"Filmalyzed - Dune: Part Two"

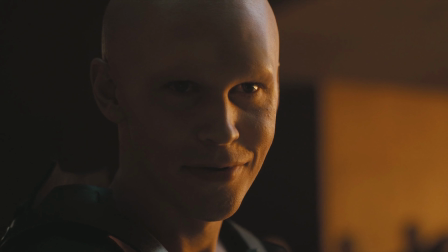The editing and the pacing, the fight, I think, editing and pacing wise, it's very efficient.
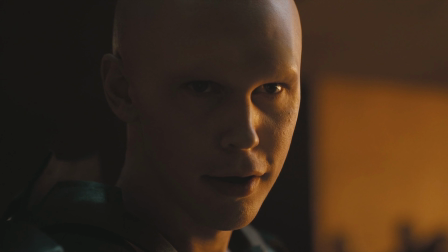It's still brutal. It's emotionally cold. It's two people just trying to kill each other.
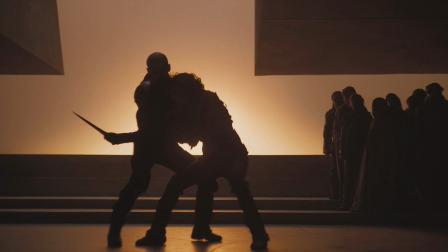And I think Villeneuve denies the audience really the slow motion, the musical release,
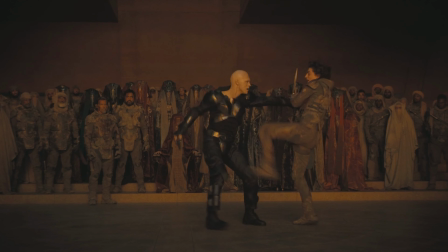or the heroic framing that you might see in some fight scenes in films where, the hero is going to come out on top.
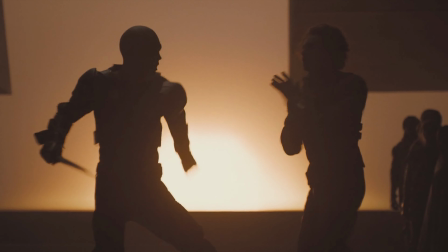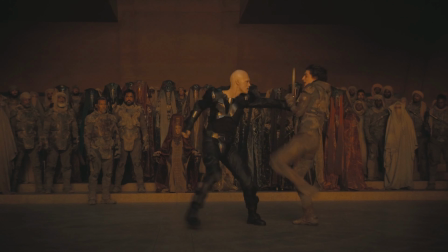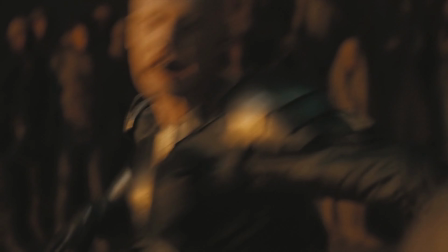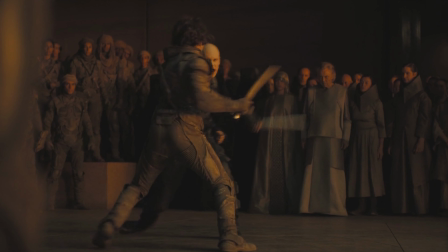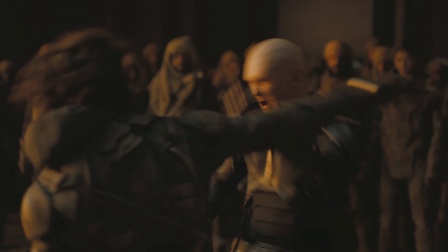So, and I think the sound design, the steel on steel and the sharp edge, you can hear it.
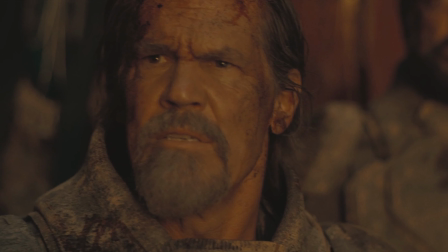And it really is satisfying because it gives a sense of realism to a fight that, somebody's going to die.
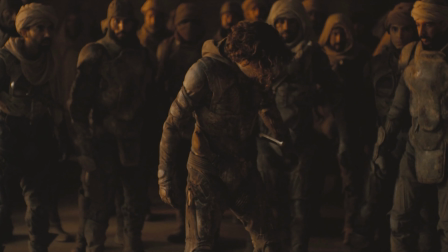It's a fight to the death, and you know that. And so the sound design, the steel on steel is sharp and it's ugly and you can hear it.
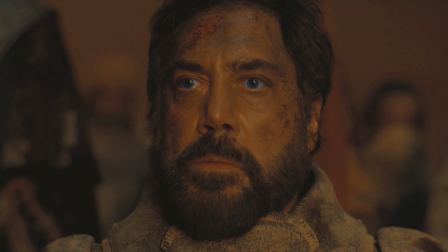It's wonderful. I think as you're watching it and you hear the metal clinking, somebody's going to die.
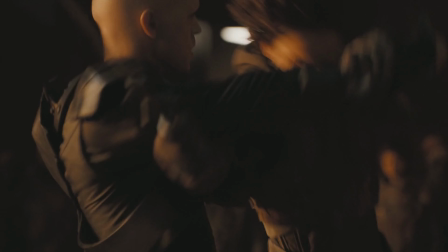And every time somebody gets stabbed, you're like, okay, who's going to be? We know who it's going to be, the hero's going to win.
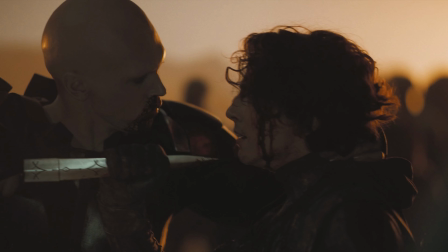But I think the silence afterward is deafening. All the people there, the victory feels like a loss because it is.
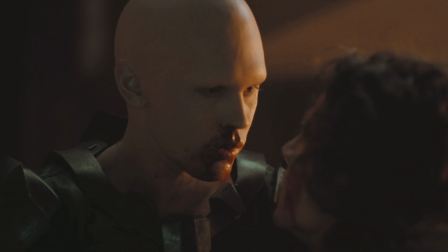It's a loss for the Harkonnens. All of them, they're dying.
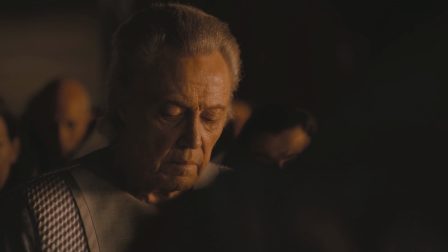The current king is now being forced to kneel before Paul. And you can feel it.
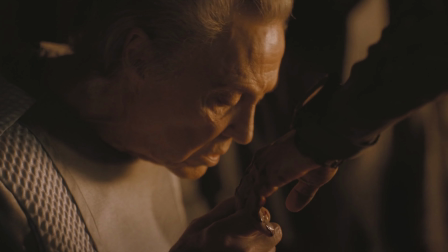You can see it from all of their people. They lost, and they hate that they lost. And there's nothing that they can do about it.
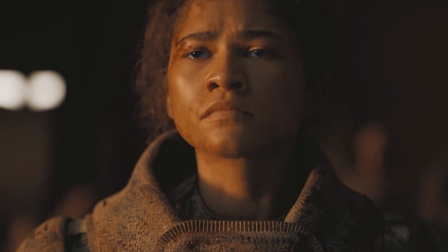So the scene at the end of the fight where Paul demands that the emperor kneel before him and he stomps his foot.
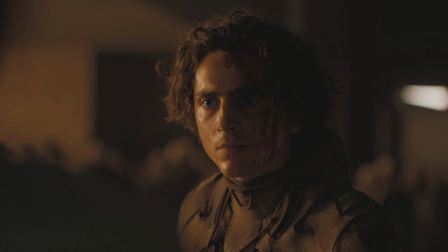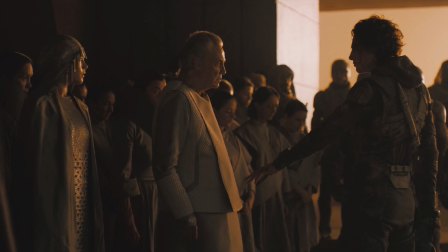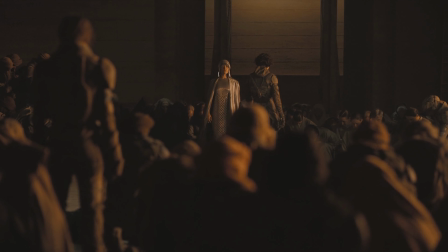I mean, the power in that stomp is so amazing.
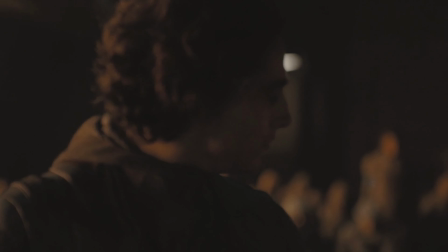I think for me watching it in theaters, I was like, oh, yeah, this is some real shit that's happening right now.
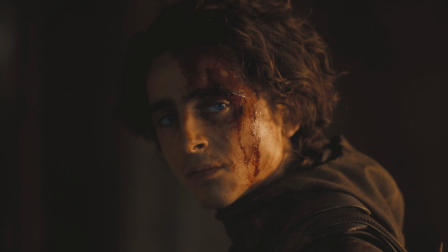So I think the victory for the Harkonnens and certainly for the ruling family, it feels much like a loss.
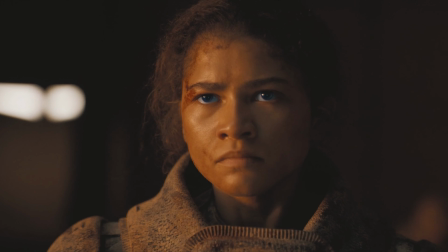But to the Furman people, it feels like a win. As soon as they see that Paul's victorious, everybody starts to celebrate.
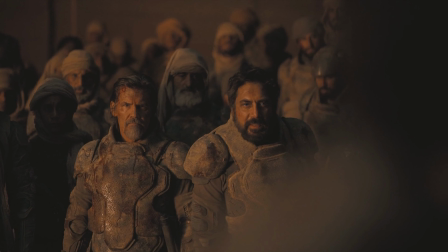So
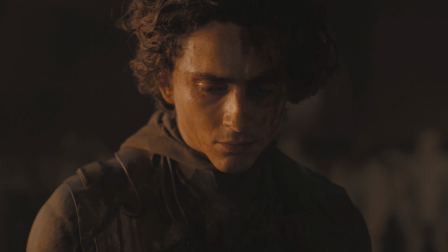Now they feel like it's coming true. They feel like the prophecy is now coming true. To wrap this up here, kind of the ending of the film.
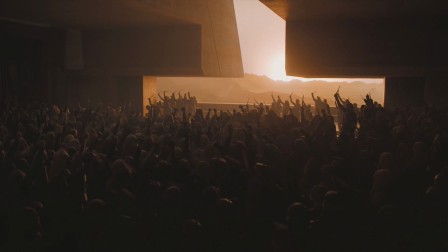So we'll call it the cost of destiny. Paul agrees to marry the princess.
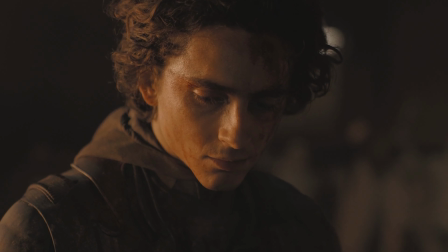Which obviously Chani doesn't feel really good about that.
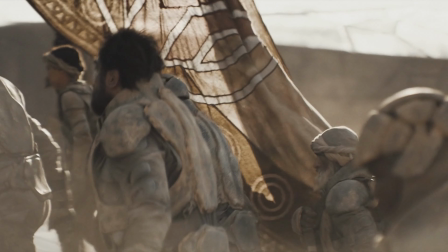We have a world reshaped, a world that's going to be reshaped, and that's what the promise is.
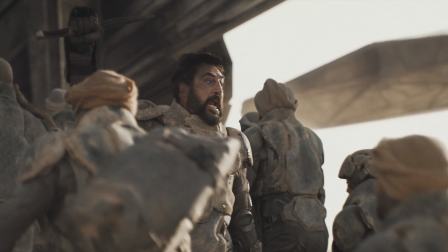That's what the promise of the prophecy is. To free the Furman people and give them paradise on their planet.
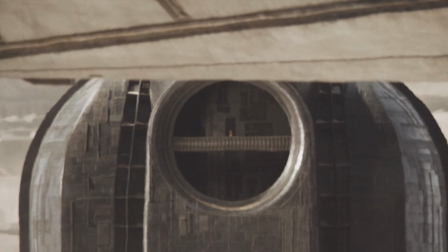So, and I think in the final images, we really get to see, and it emphasizes the scale, where you see the massive crowds,
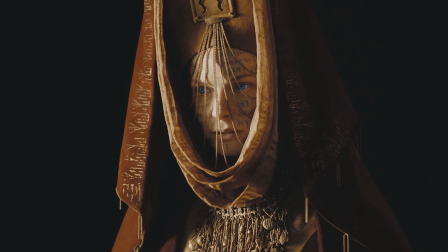and then we start to see the start of the planetary consequences and the political inevitability of what's coming next.
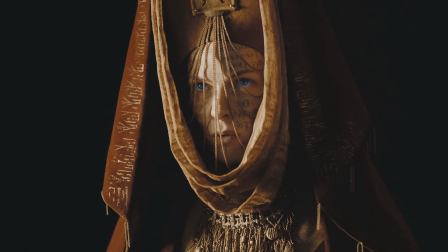And then Chani leaves, so Chani's absence from Paul's side at the end of the film is probably the most devastating image.
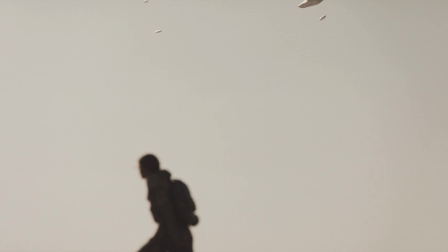As she's leaving and she's by herself, and Paul had said to her not long before that, like, I will love you as long as I breathe.
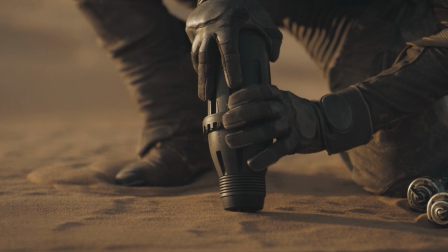So, very, very devastating to see her leave, and we gotta see what happens next.
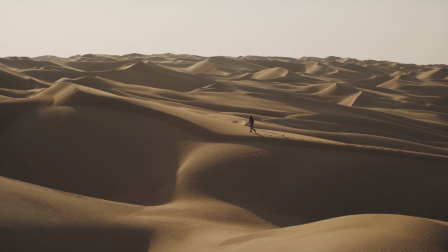But I think a final thematic note here is Villeneuve, I think, closes the film on a warning and not a promise.
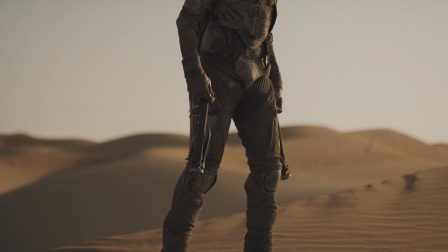Paul Atreides has won, but the universe is gonna have to pay for it, and that's what we see with the oncoming war that's about to happen.